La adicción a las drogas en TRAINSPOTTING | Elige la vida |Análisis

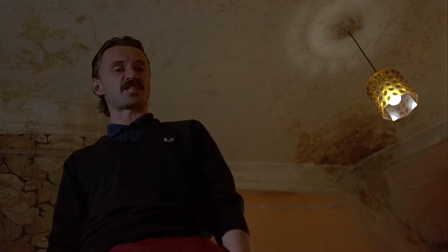(4:06)
En el grupo de amigos, Mark Renton y Francis Begbie son los únicos cuyos nombres se utilizan en la película.
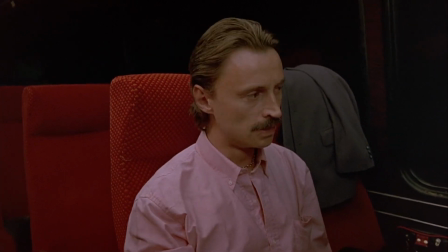(4:13)
Spud, Sick Boy y Tommy son todos apodos. Esto puede deberse a que Begbie no consume heroína y de hecho ya es un adulto, y Renton finalmente deja de consumirla,
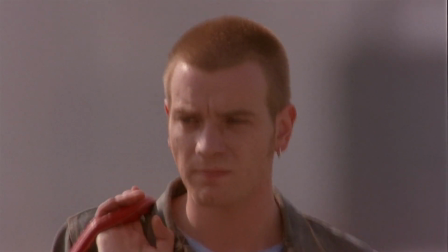(4:21)
logrando crecer, a diferencia del resto de sus amigos que mantienen sus apodos. La película no da ningún tipo de glamour al uso de drogas.
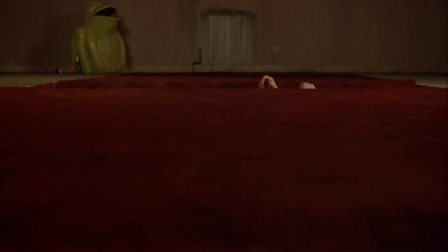(4:29)
Una parte importante de Trainspotting es la manera en la que los personajes se hunden en su adicción y las terribles consecuencias que soportarán mientras sigan siendo adictos.
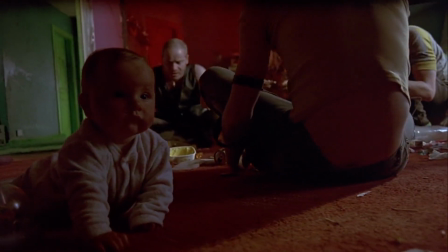(4:37)
Vinculado a este tema está la forma en la que la adicción también afecta a quienes rodean a los adictos.
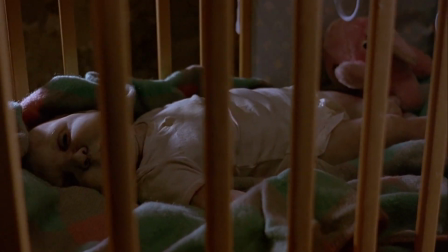(4:42)
La típica revelación adolescente es provocada por la muerte del bebé Dawn. Renton se da cuenta de la gravedad de su adicción.
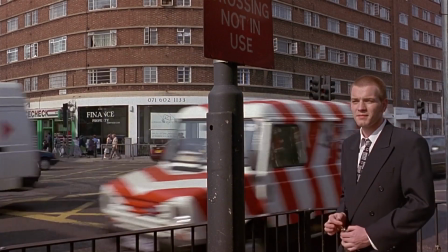(4:49)
Esto comienza en parte la nueva vida de Renton, utilizando un juego de palabras, ya que en inglés Dawn significa amanecer.
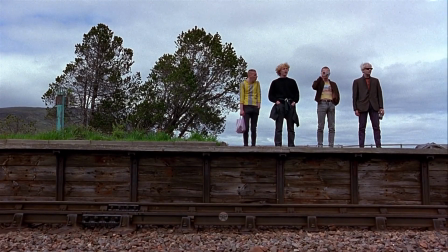(4:55)
Pero el viaje del héroe de Renton un viaje metafórico real entre Edimburgo y Londres,
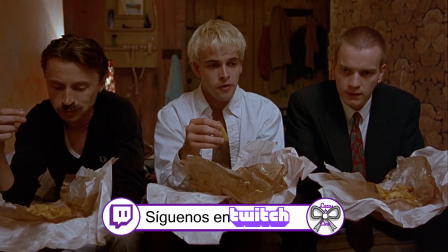(5:00)
estará lleno de obstáculos, representado por sus amigos adictos que le incitarán a volver una y otra vez.
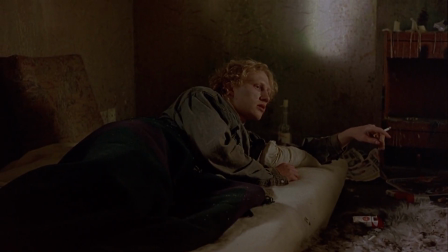(5:05)
Uno de ellos, Tommy, representa a Renton si no hubiese dejado de ser un adicto a la heroína.
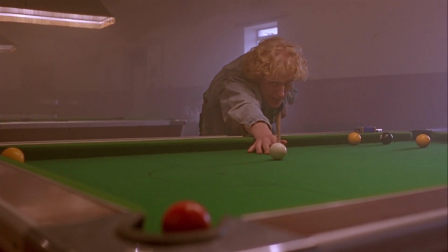(5:10)
Tommy viene de Thomas, que en latín significa gemelo, como si fuese una especie de sustituto de Renton.
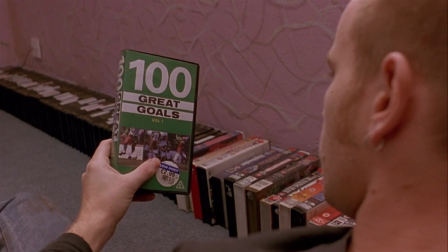(5:15)
Es él el que indirectamente es el causante de la muerte de Tommy, ya que es quien le roba la cinta de vídeo y quien le preste dinero para su último chute.
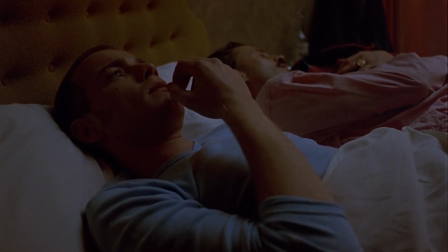(5:23)
Tommy muere, y por lo tanto nunca logra crecer. En la prueba final de Renton, escapa con el dinero del robo para empezar una nueva vida.
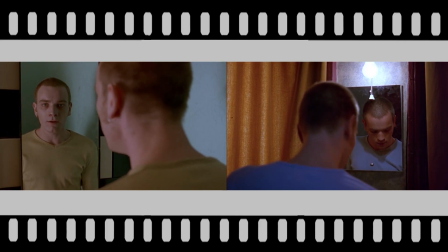(5:31)
Ese cambio podemos verlo mediante la comparación de una de las escenas iniciales y una de las finales, ambas frente a un espejo.
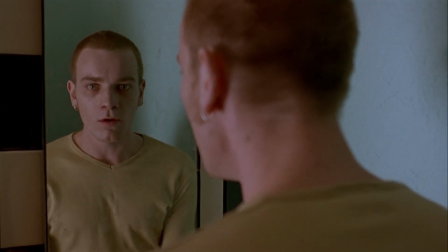(5:37)
Primero vemos a un niño cadavérico, con el rostro hueco, siendo devorado lentamente por las drogas.
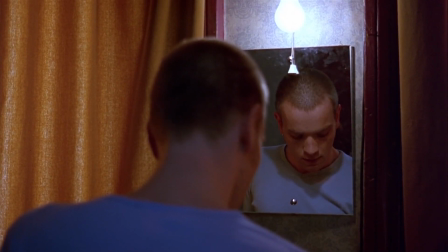(5:43)
Después, en el hotel antes del robo del dinero, le vemos mucho más saludable. Renton ya ha hecho su elección.
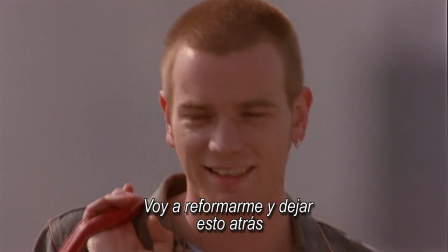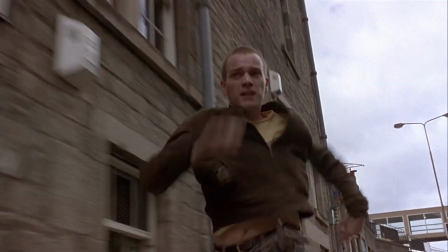(5:54)
En la escena inicial, Mark usa el monólogo irónico para justificar su uso de la heroína como una especie de rebelión juvenil.
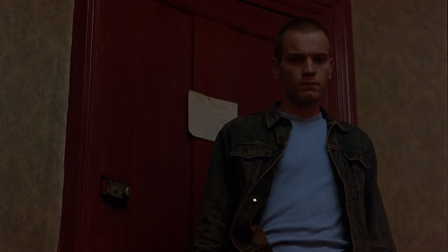(6:00)
Cuando lo repite al final de la película, es más genuino y muestra que se aleja de esa rebelión y se encamina hacia aspiraciones a largo plazo.
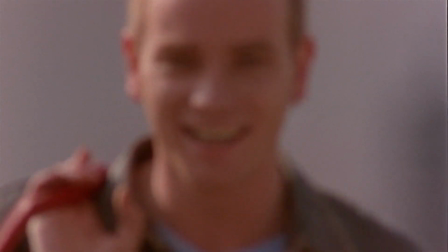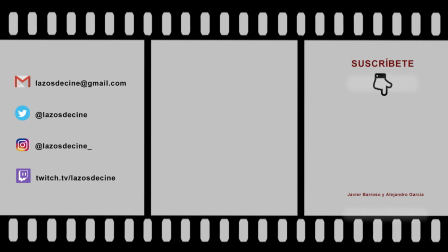(6:13)
Y hasta aquí el vídeo de hoy. Dale a like si te ha gustado y no olvides suscribirte si no lo has hecho ya. Y déjanos en los comentarios qué piensas de Trainspotting y su secuela. ¡Hasta la próxima! We'll be right back.